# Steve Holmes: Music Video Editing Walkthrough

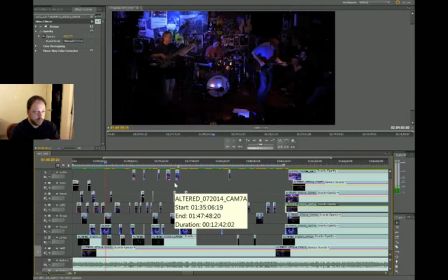[99:52]
You know, when the dissolves are working too, the dissolve transitions. Kind of goes with the music, you know, which is kind of like moody.
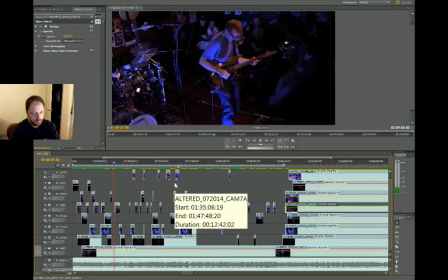[100:03]
Yeah.
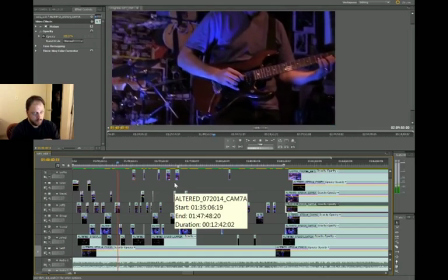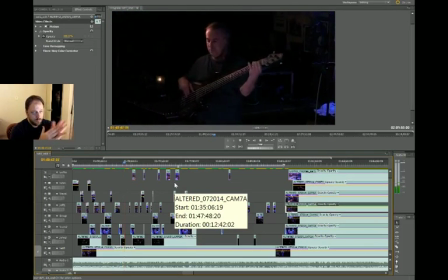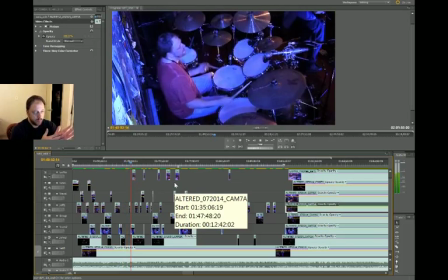[100:17]
lot of the wide shot. All right, here we go. Ooh, that's quick. I don't know if I like that.
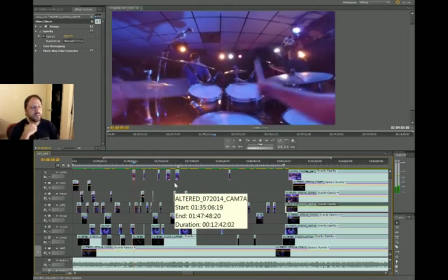[100:23]
Oh, whatever.
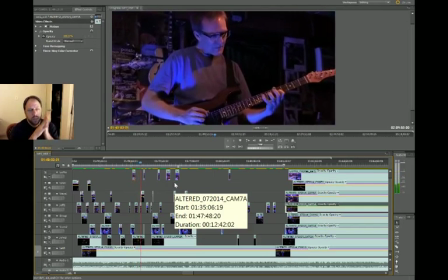[100:29]
There's the smile we talked about.
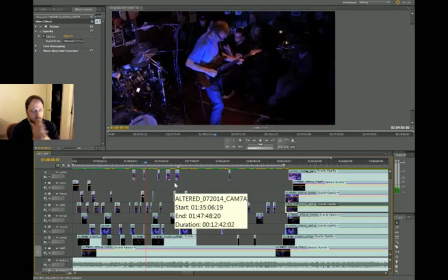[100:34]
There's that buzz.
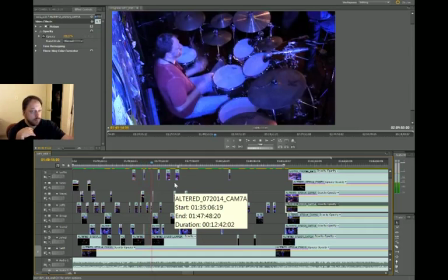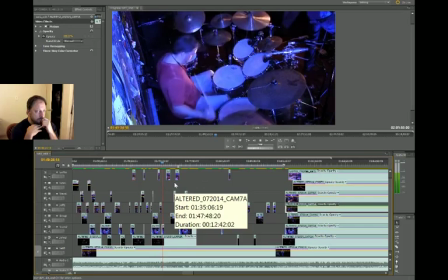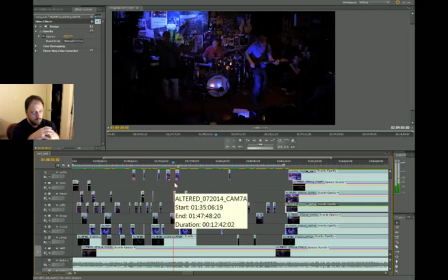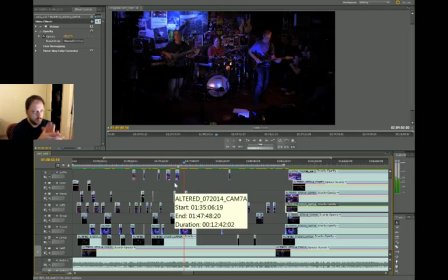Showing the smiling works.
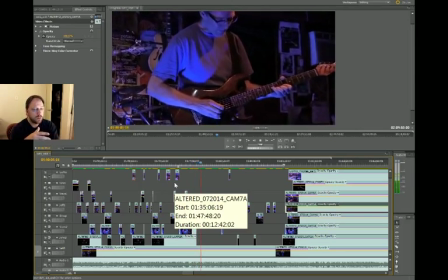[101:26]
I think it's our solo. I feel like we've taken this journey together.
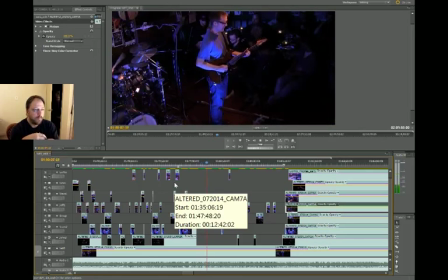Yeah, I like what he's playing here.
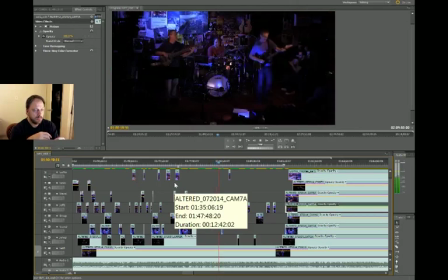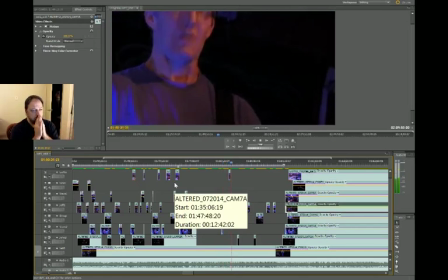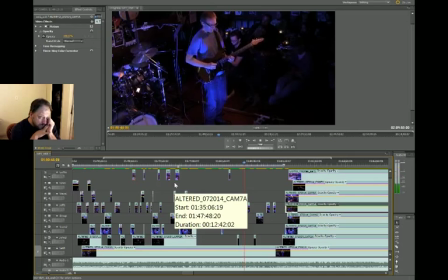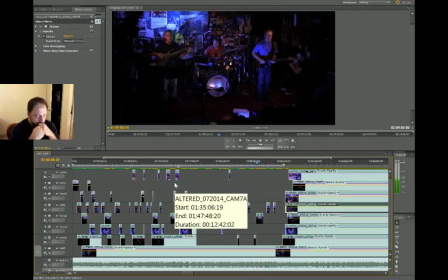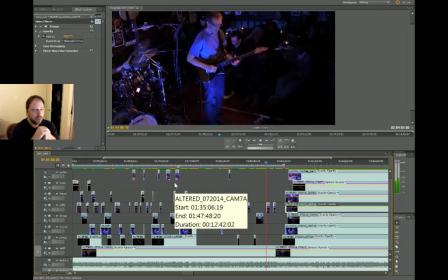[102:30]
Yeah, see, it feels like the band's cooking there, so that wide shot works.
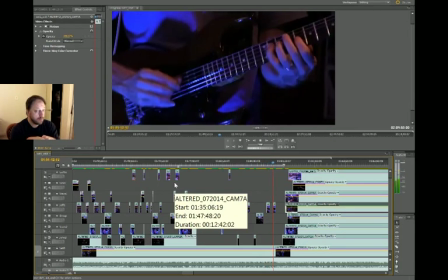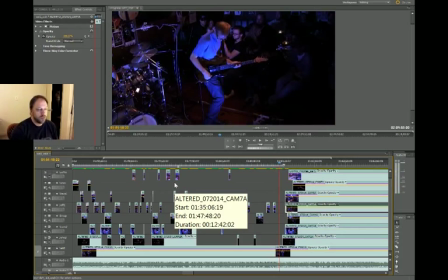[102:43]
All right. On to the bass solo. There's a handful of things in there that I'd want to change.
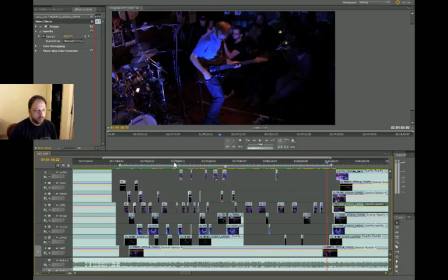[102:51]
There's some quick cuts in there that I don't think work well for the pace of the music.
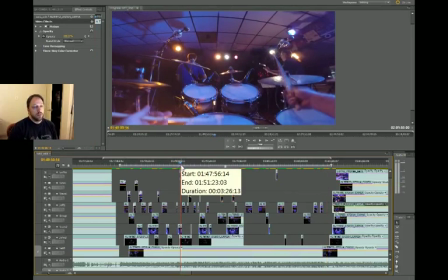[102:56]
But overall, I think it's a good first pass. So I'm going to end it there. Thanks for watching this. This is Steve Holmes. You're watching me work on Adobe Premiere Pro, actually 5.5, which is an old version.
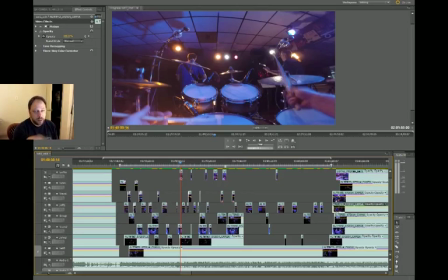[103:12]
Also, I wanted to mention that the audio mix of this is totally temp. This is unmixed. This is just a quick mix that I threw together strictly for video editing purposes, okay? So, that's it. This is Steve Holmes signing off.